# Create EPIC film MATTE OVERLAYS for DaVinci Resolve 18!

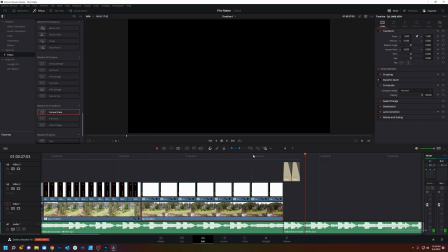28s
that was a fun intro. Let's get into it.
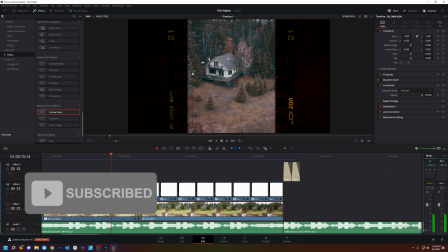32s
Today we're gonna learn how to do these sick film mats over your footage, and it's very easy to do.
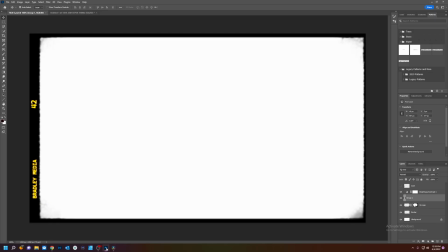41s
So let's get right into it. Today we're gonna go into Photoshop, or your photo editor of choice, and we're gonna create this. This is just a simple mat with a frame. So what we gotta do first is do a new document.
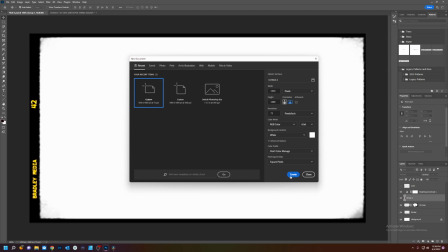56s
And I'm gonna do 1920 by 1080p. And the first thing we're gonna do is create a new layer.
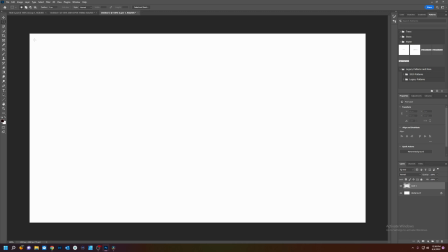62s
And then I'm going to make a selection for my border width. I want it about like this. Doesn't have to be exact. This is all subjective to what you like and look. So we made a selection.
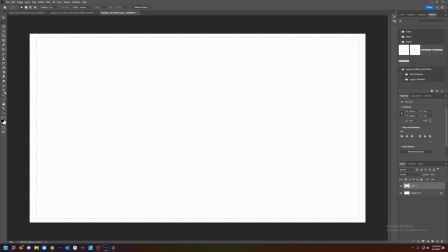80s
I'm going to inverse that selection, and I'm gonna pick my paintbrush and paint it.
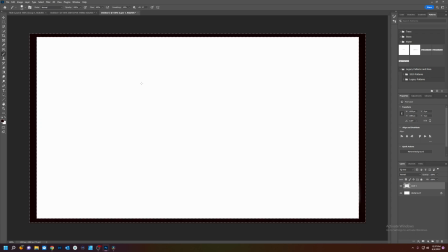88s
And that wasn't too bad, was it? Now I'm going to deselect this, and I'm gonna select my layer, which is already selected. We're gonna add some noise to the edges so it doesn't look so robotic.
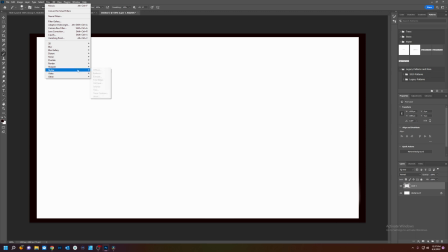105s
And filter, stylize, wind.
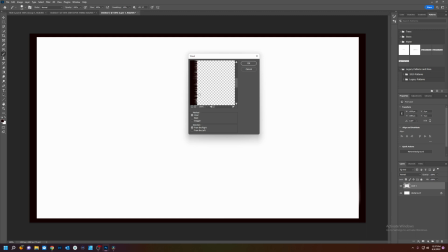112s
Now you see these rips it's gonna create in the frame. That's exactly what I want.
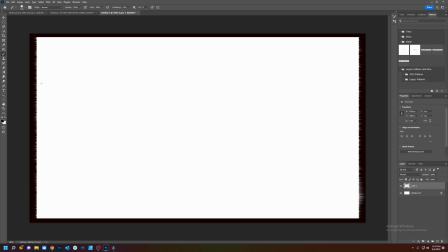119s
Create that, and we're gonna do it again. Now we have it on both sides, and we're gonna blur that. Gaussian blur, just so it kind of doesn't look so new.
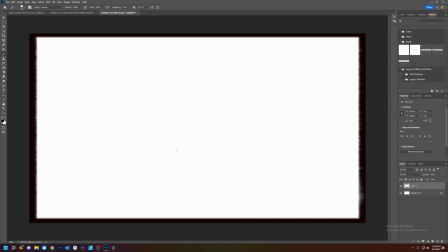140s
All right, that'll work. Let's create a new layer. And you can title your layers if you wish. So this is background. And this is grunge. We're gonna add some grunge to the corners and the edges.
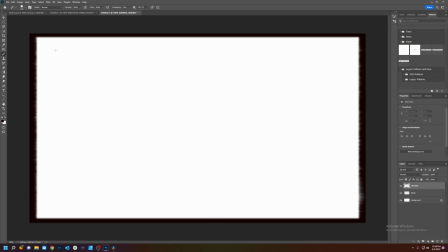161s
That's close enough. So to add grunge, we're gonna take our paintbrush. We're gonna pick a splatter type paintbrush. And that's under special effects brushes, Kyle's splatter brush.
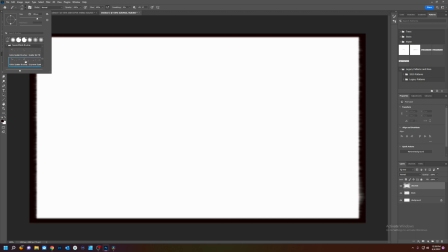178s
Should be in your Photoshop. I have not added anything to this Photoshop. Whoops, you see that? Get a little grunge there. Now we're gonna squirt some in the corners here.
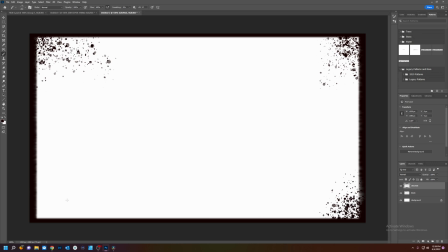196s
Doesn't have to be exact. This is all preference. Now we have these grunge added, and we're gonna take away some of that. So we're gonna take our eraser and make it bigger
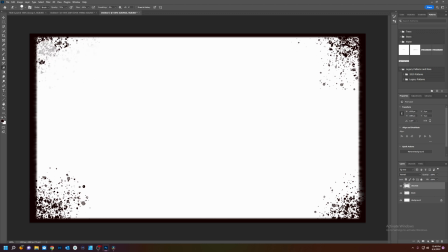218s
and stronger. This is kind of emulating a dirty projector. And this is only a way, this isn't the way, so you can play around with your looks the way you wish.
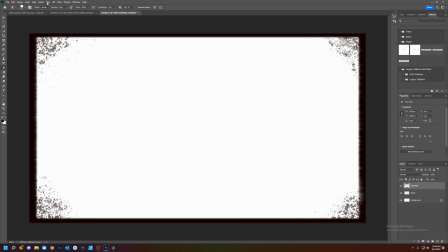234s
And there, now, for our grunge, you guessed it, blur, Gaussian blur. We're really crank that blur up. Like so.
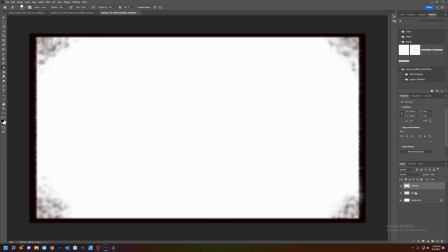254s
We got our grunge, we got our background, and now we need some film text. If you've ever seen film, it has a bunch of numbers and the name of the film usually on the sides.